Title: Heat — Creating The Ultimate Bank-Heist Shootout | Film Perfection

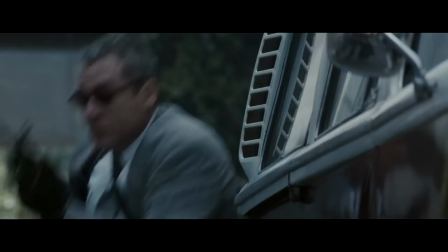(9:04)
Another aspect that made Heat's shootout sequence so iconic and unforgettable is just how real it manages to appear,
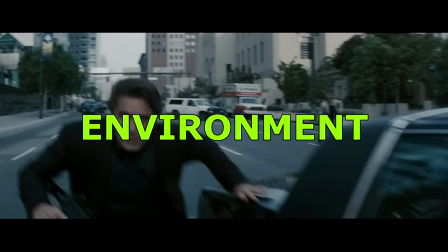(9:11)
this reality aspect divided into two major halves. First half is the reality of the environment, aka the destruction.
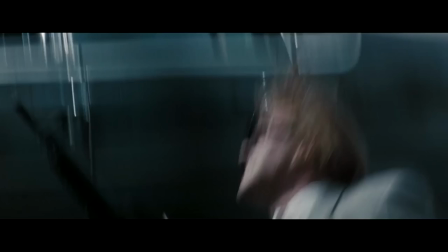(9:18)
We see glass shatter, we see bullets pierce metal, we see people getting shot and bleeding.
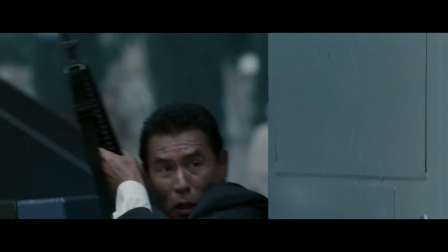(9:24)
It might be staged, it might be fake, it might be special effects, but it's not computer generated effects, it's practical effects.
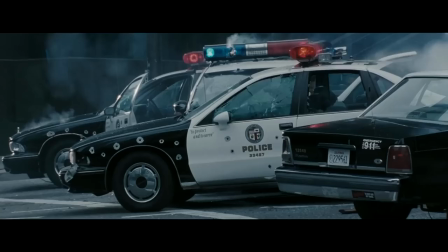(9:32)
When shells fly through the air, they really fly through the air. When cars get riddled with holes, they really get riddled with holes.
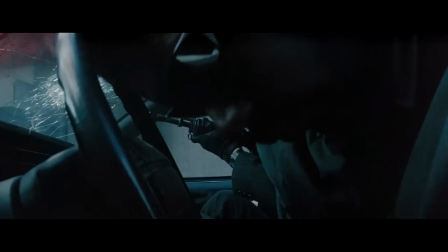(9:39)
And because everything does really happen, to the audience it doesn't seem fake. To us it all seems like the real deal.
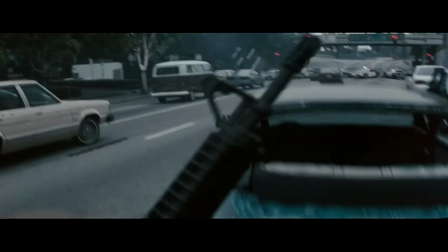(9:45)
Same with the characters, they all act like they know what they're doing, as they should.
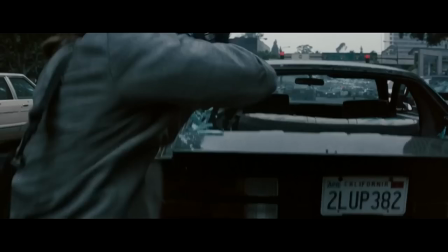(9:50)
They take cover, they switch positions, they handle their rifles correctly, they aim, they reload and so and so and so on.
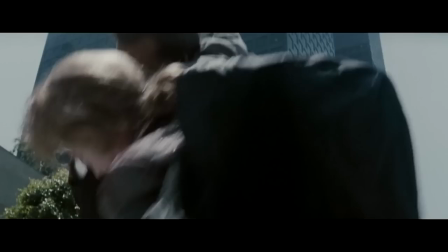(9:56)
Everything about the characters and their actions down to their expressions conveys the true feeling of reality.
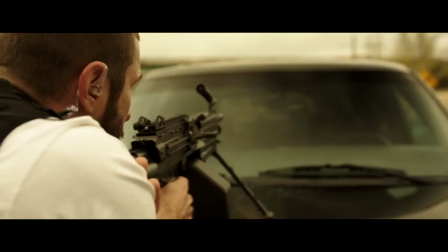(10:03)
To be fair to Den of Thieves this movie does manage all of it pretty much just as well.
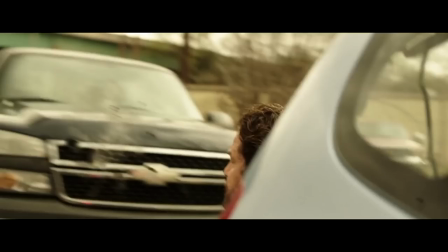(10:07)
The destruction is practical heavy, the actors really do act like they've been properly trained.
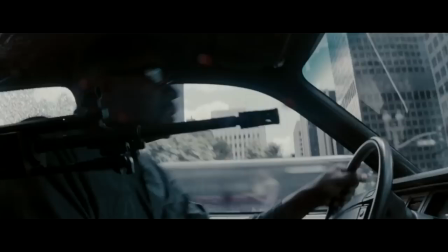(10:12)
In fact, the only reason why Den of Thieves falls a bit short of Heat in this aspect is the location. In Heat, the shootout takes place on a highly populated street in the heart of downtown.
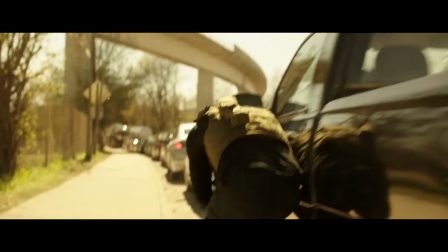(10:23)
In Den of Thieves, it's on a tiny remote road that for some reason happens to be packed with cars.
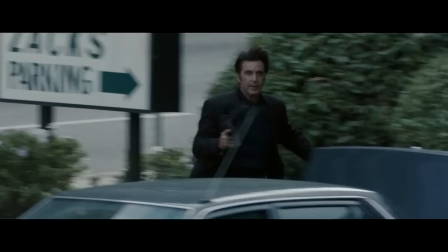(10:29)
It's not that this location is bad, it's just that it isn't the same as the heart of downtown. And that's why Heat does stand up taller with this point. Add in those washed out colors this movie uses, and there you go.
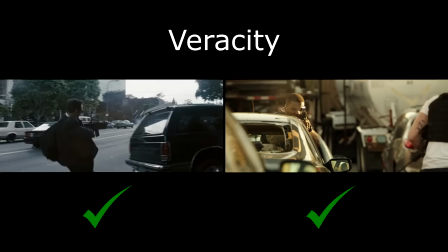(10:42)
Full real immersion. But once again, reality isn't that big reason of discrepancy we're looking for.
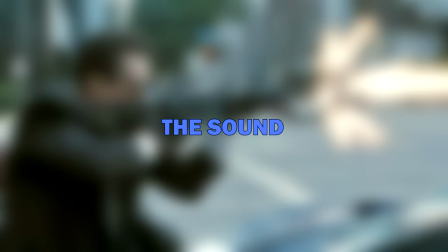(10:48)
So then, what can it be? What is it that Heat has that Den of Thieves and every other gunfight movie doesn't?
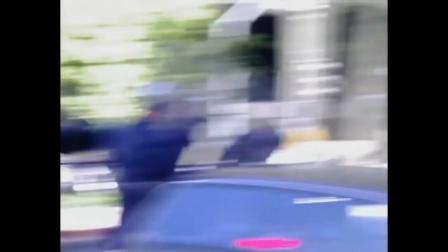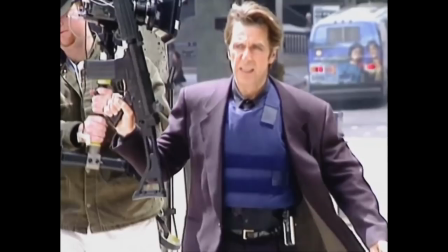(11:00)
Yup, here we are, finally. If you have read up on the behind the scenes stuff about this movie prior to watching this video, you might have seen this coming.
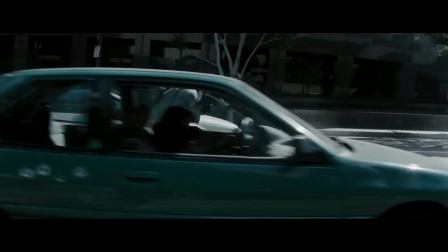(11:08)
Or heard this coming. Whatever. The reason why no other movie shootout sequence to date has ever come close to that of Heat's is because of sound design.
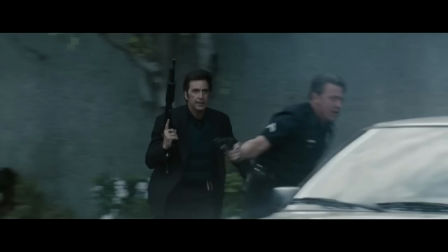(11:16)
The sound of the weapons in Heat truly is one of a kind. And that's not to say that the sound design in other movies isn't good.
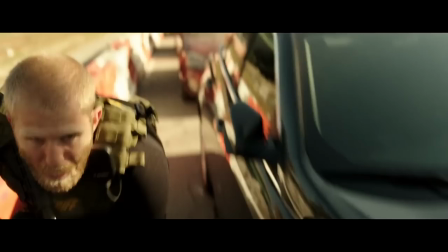(11:23)
That's not true. In Den of Thieves for example, I would argue that the sound design is very good. But the fact is, when it comes to the audio of a live shootout, Heat really plays in its own league.
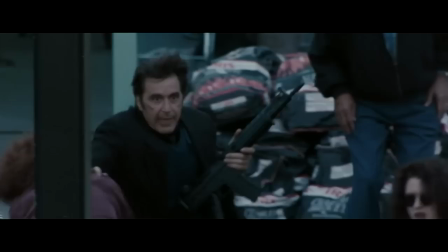(11:33)
But of course, don't take my word for it. Just listen for yourself.
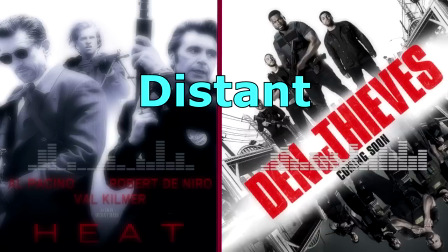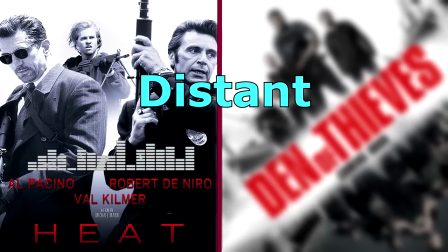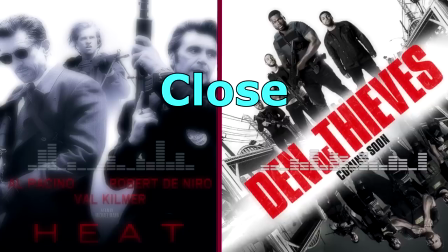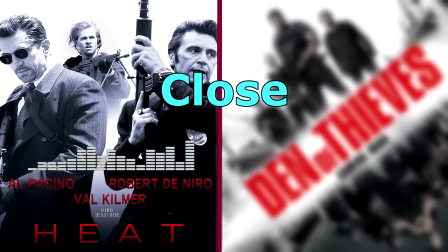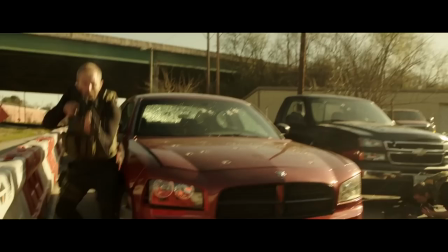(12:05)
Again, Den of Thieves doesn't sound bad, honestly it sounds better than most other Hollywood movies,
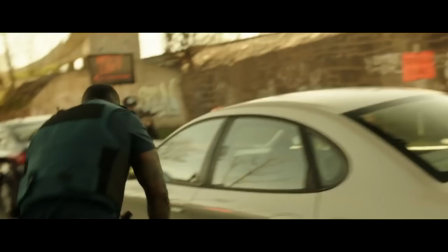(12:10)
and the reason why gunfights in most Hollywood movies don't sound so good is because they do all the gun sounds in post-production.
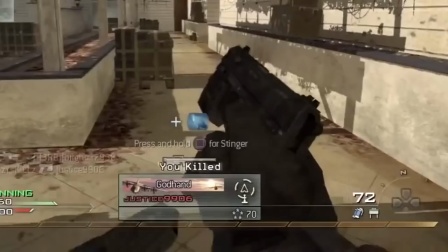(12:18)
They record the weapons at a gun range afterwards, or worse, they use already existing weapon sound effects.
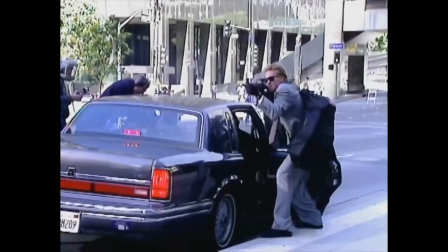(12:24)
If you wonder why so many movies today sound like call of duty wonder no more and here lies the key secret to heat's sound superiority
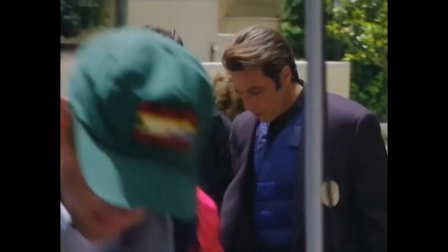(12:32)
see heat doesn't use post-production weapon sound effects they were going to yes but when michael mann heard the result he decided to scrap all of it and
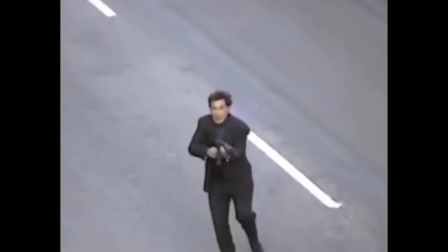(12:41)
instead just used the live audio they picked up while filming because they did use real guns when
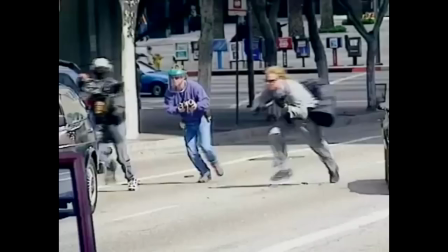(12:46)
they filmed they used real blanks nothing Nothing artificial could come
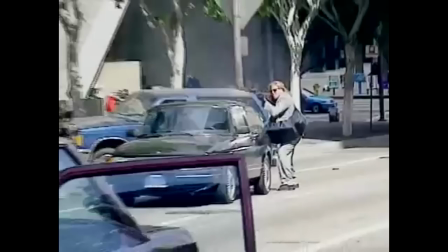(12:52)
close to delivering the fear of the sound that the full
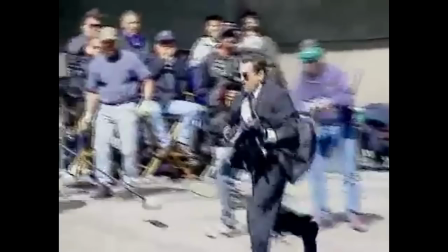(12:57)
load made moving through those automatic weapons and the way the sound ricocheted off the walls of the buildings of an empty downtown.
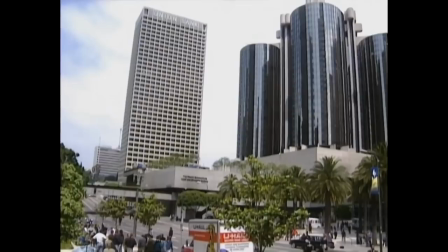(13:05)
And because of the skyscrapers everywhere, it was just deafening and it would hang in the sky for maybe like eight or ten seconds.